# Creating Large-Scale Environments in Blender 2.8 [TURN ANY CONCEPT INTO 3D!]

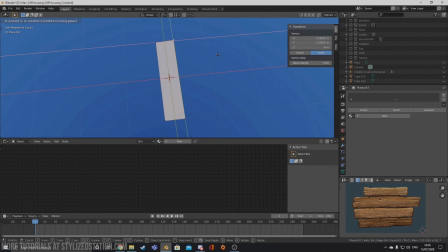230s
UV unwrap it to fit one the blanks mess it up a little because nothing's perfect then
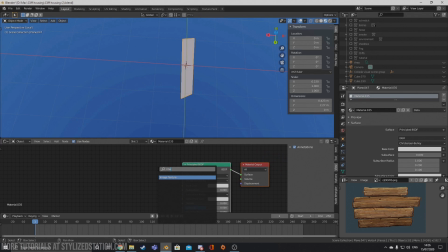239s
the material quite simple just use an image texture once
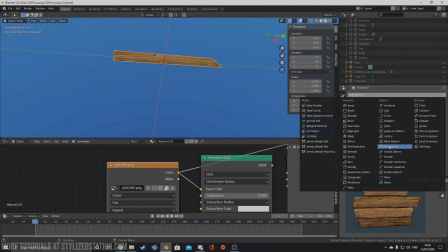243s
you got that you're going to want to apply a solidify modifier so that the board isn't
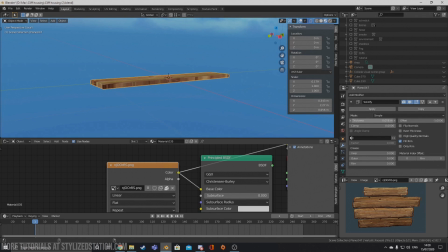250s
infinitely thin once you've got that you can duplicate it change
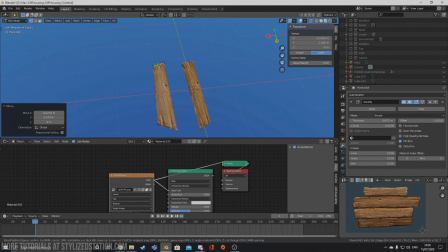256s
it around maybe feeling brave is a knife tool cut in some holes whatever
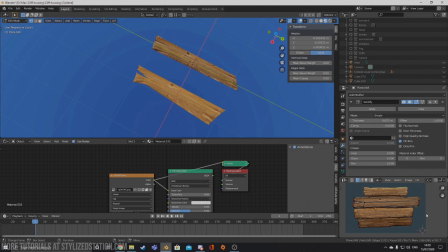261s
and then change your UV this is variable texturing it's basically just using slightly different textures to give it that feel of uniqueness because all boards are special for
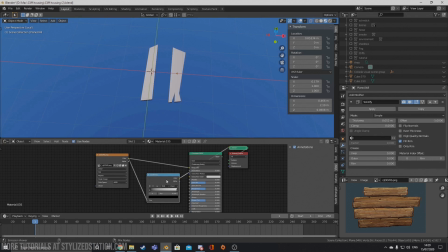279s
interior you're gonna want to use roughness just plug it into a color ramp play
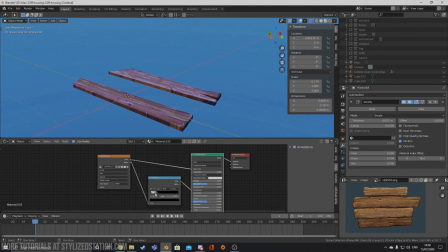284s
around with it till you got the values you like and then do the same thing with the bump map, just plug it in there, slap it on there.
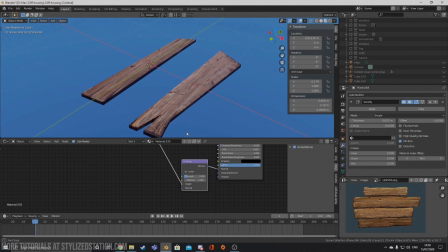299s
Now this might not be very detailed and doesn't always work, but for a scene of this scale,
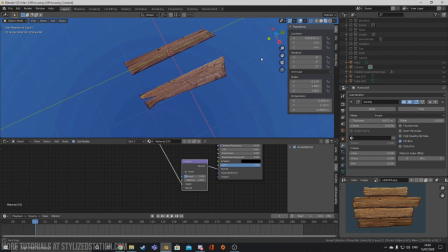304s
the more time you spend giving detail to an asset that you're not even going to be able to see in the final render, is all the more time wasted you could be spending on other assets. Another thing I like to do is have all my assets together.
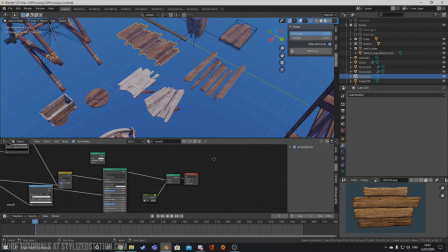318s
It enables you to judge much easier if the overall style is fitting
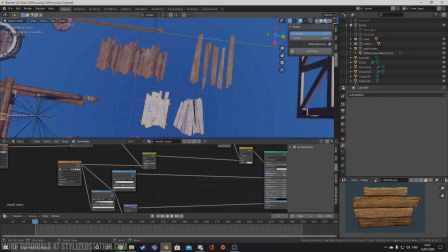322s
with all of them or if something is standing out you can adjust it and
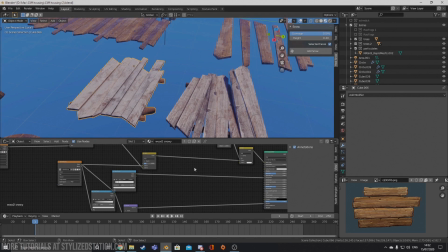327s
it's also helpful because if you ever want to reuse the assets in another scene you always have them together like this you just import them and
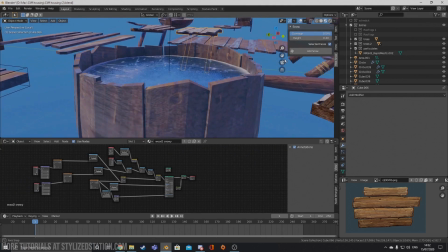335s
reuse them however you want of
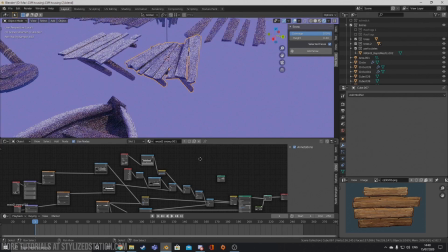340s
course that isn't everything that goes into creating these assets there's a lot of procedural blending of textures and materials for example for
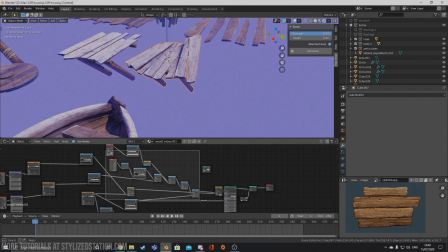348s
creating the snow on these on these boards but the reason
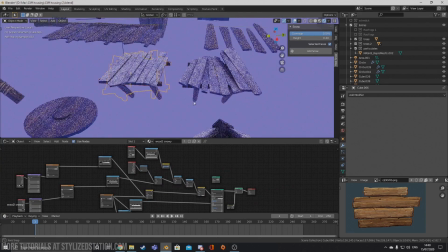353s
why having a procedural workflow is important is because you don't want to be repainting
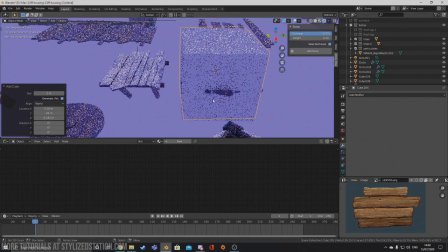358s
your assets all the time having a procedural system allows you to place
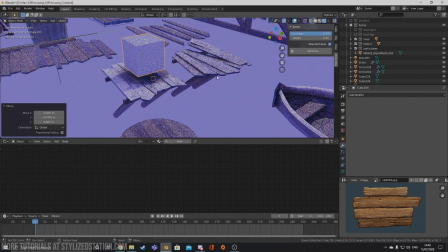364s
objects in different areas and they just work for example
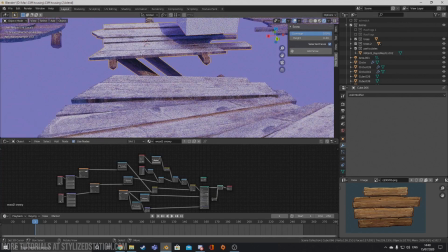369s
here i have these support planks they were near a house and i wanted the snow to be melted wherever it was close to the house,
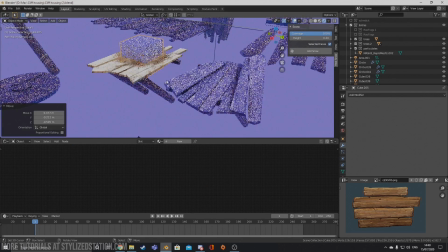377s
because the house is obviously warmer. So I used ambient occlusion to determine the place where the snow melts and mix it in.
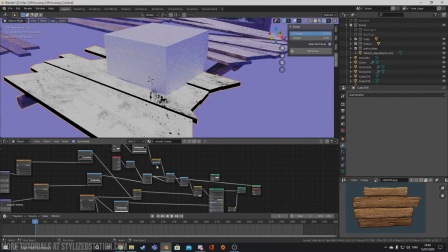384s
Here you can see the first step is just a simple XYZ separate.
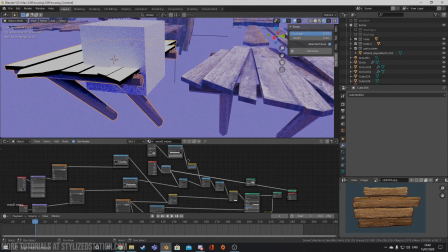389s
So the snow is always placed on the geometry facing upwards, which is usually where snow collects,
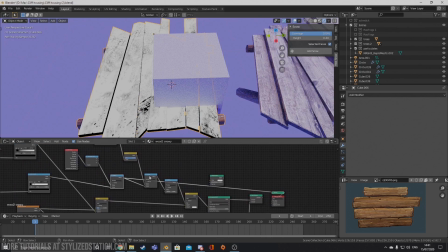398s
and then multiply it with some frost textures to give it length of an extra character so that it isn't all uniform
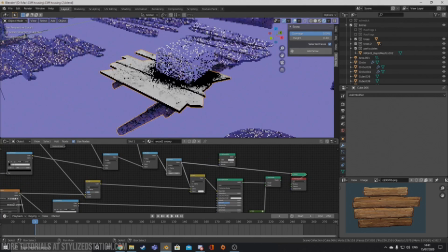405s
and here's a multiply with ambient occlusion and this one controls the strength of the snow
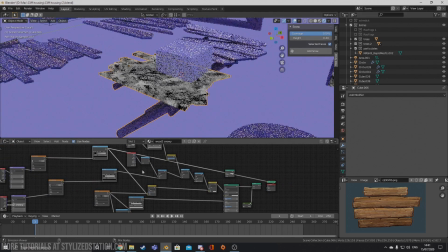414s
if you want less snow more snow and then just add it over the albedo because this is still a
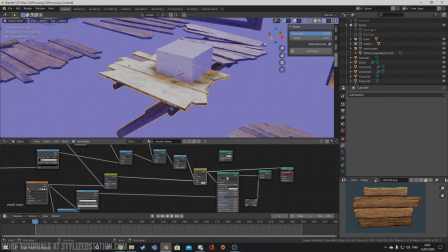420s
stylized scene so having a physical snow material would be adding too much detail and and visceral noise,
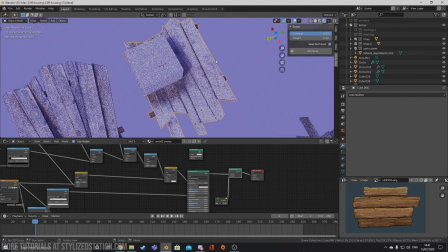427s
which is not something you want when your style is simpler and basically that's how I went about creating snow on most assets.
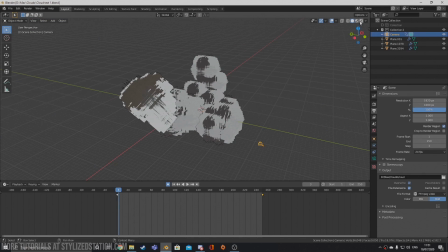436s
This was personally one of my favorite parts, creating these stylized clouds.
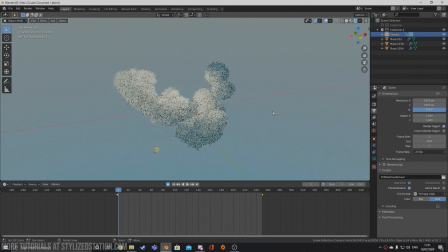441s
You can use them in a bunch of different matters and the best part is they're completely procedural so you can control the lighting and colors.
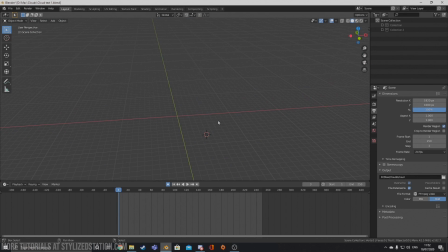450s
First off you're going to want to just create the basic shapes using UV spheres. You can use other shapes but I find UV spheres work quite well. I like to keep them low poly.
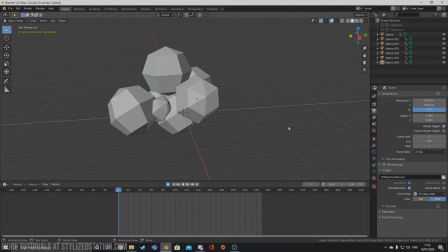469s
Then just rearrange them so you got the shape of the cloud you like. Once you've got that you just boolean them all together.